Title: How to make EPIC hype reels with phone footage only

But in this case, I thought it was important to really see the burn film and the scratches and the glitches and all these things. um
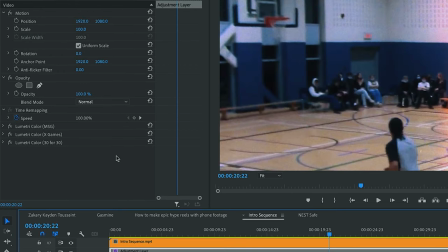(22:05)
on top of that i put an adjustment layer which uh i'm not gonna go through all the settings inside each of those things like i played with the highlights the shadows i think i added a bit of
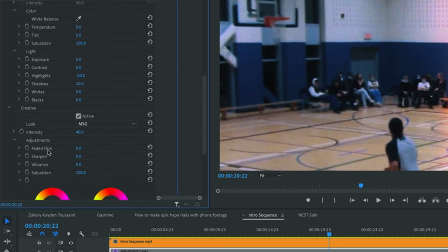(22:21)
not in this one but in one of them anyway i added some faded film uh but yeah ultimately uh these are lots again from my website um if oh no it's not going to change anything because the top layer is on which is
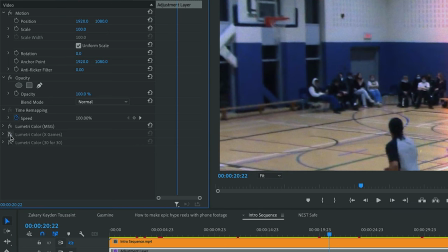(22:40)
the video but yet now if i turn them off you'll see the difference so basically you've got my msg lot first which is meant to uh be perfect for basketball arenas with big lights and big colors and all that stuff
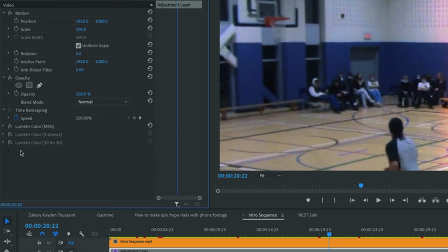(22:56)
it's good anywhere really but i like it for for those situations and i use it a lot to be honest it's usually a base that i put there and then if i want a bit more of a film look i'll add x games on top because it's a bit more of a grungy style and then in this case because i wanted i wanted it even
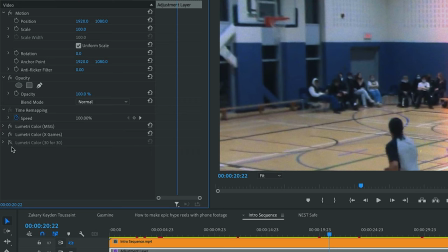(23:15)
grungier i I added 30 for 30 on top. Yeah, it doesn't really make that much of a difference when you look at this clip in particular.
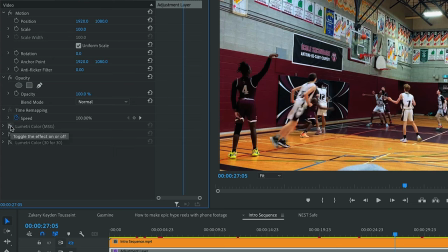(23:26)
Probably should have shown you with this one. It's probably a better look. So yeah, this is with MSG added. This is with X Games and then 30 for 30. And again, the difference doesn't look that crazy because I go very subtle.
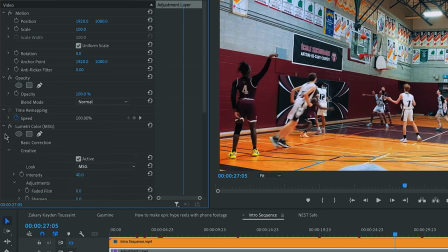(23:44)
I think MSG, I was at 40. Yeah, 40 intensity and the other two I think I'm like at 25 or something like that so yeah 25 and 30.
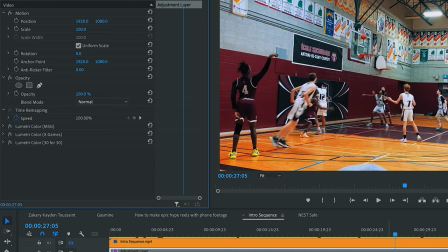(23:59)
So very conservative but less is more I think with LUTs especially when you're dealing with phone footage there's already a lot of contrast so if you you play too much with the colors and the shadows and all these things, it becomes very messy very quickly.
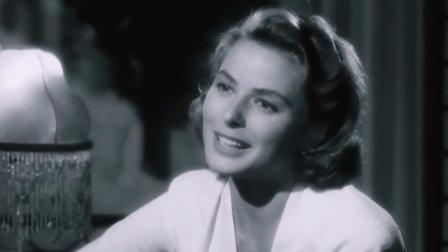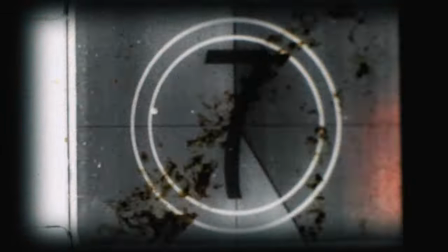(24:23)
All
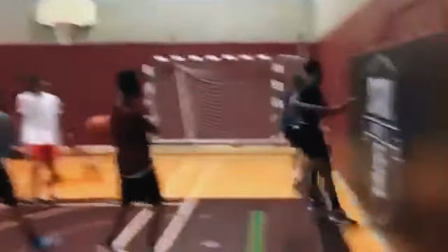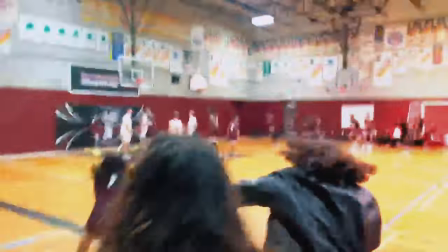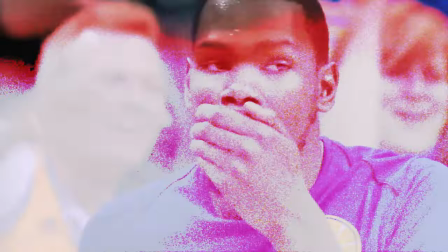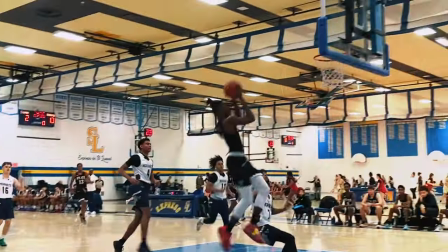right, so the main thing to remember here is that a hype video is much more about things like story and energy and powerfulness than it is about image quality. So stop using your beginner's camera or your phone as an excuse and start embracing your own creativity.
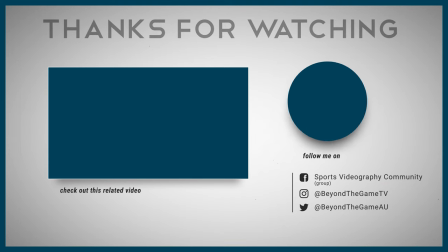(25:30)
And if you're not sure where to start when it comes to finding ideas, just click on the video on your screen right now and I'll see you guys there.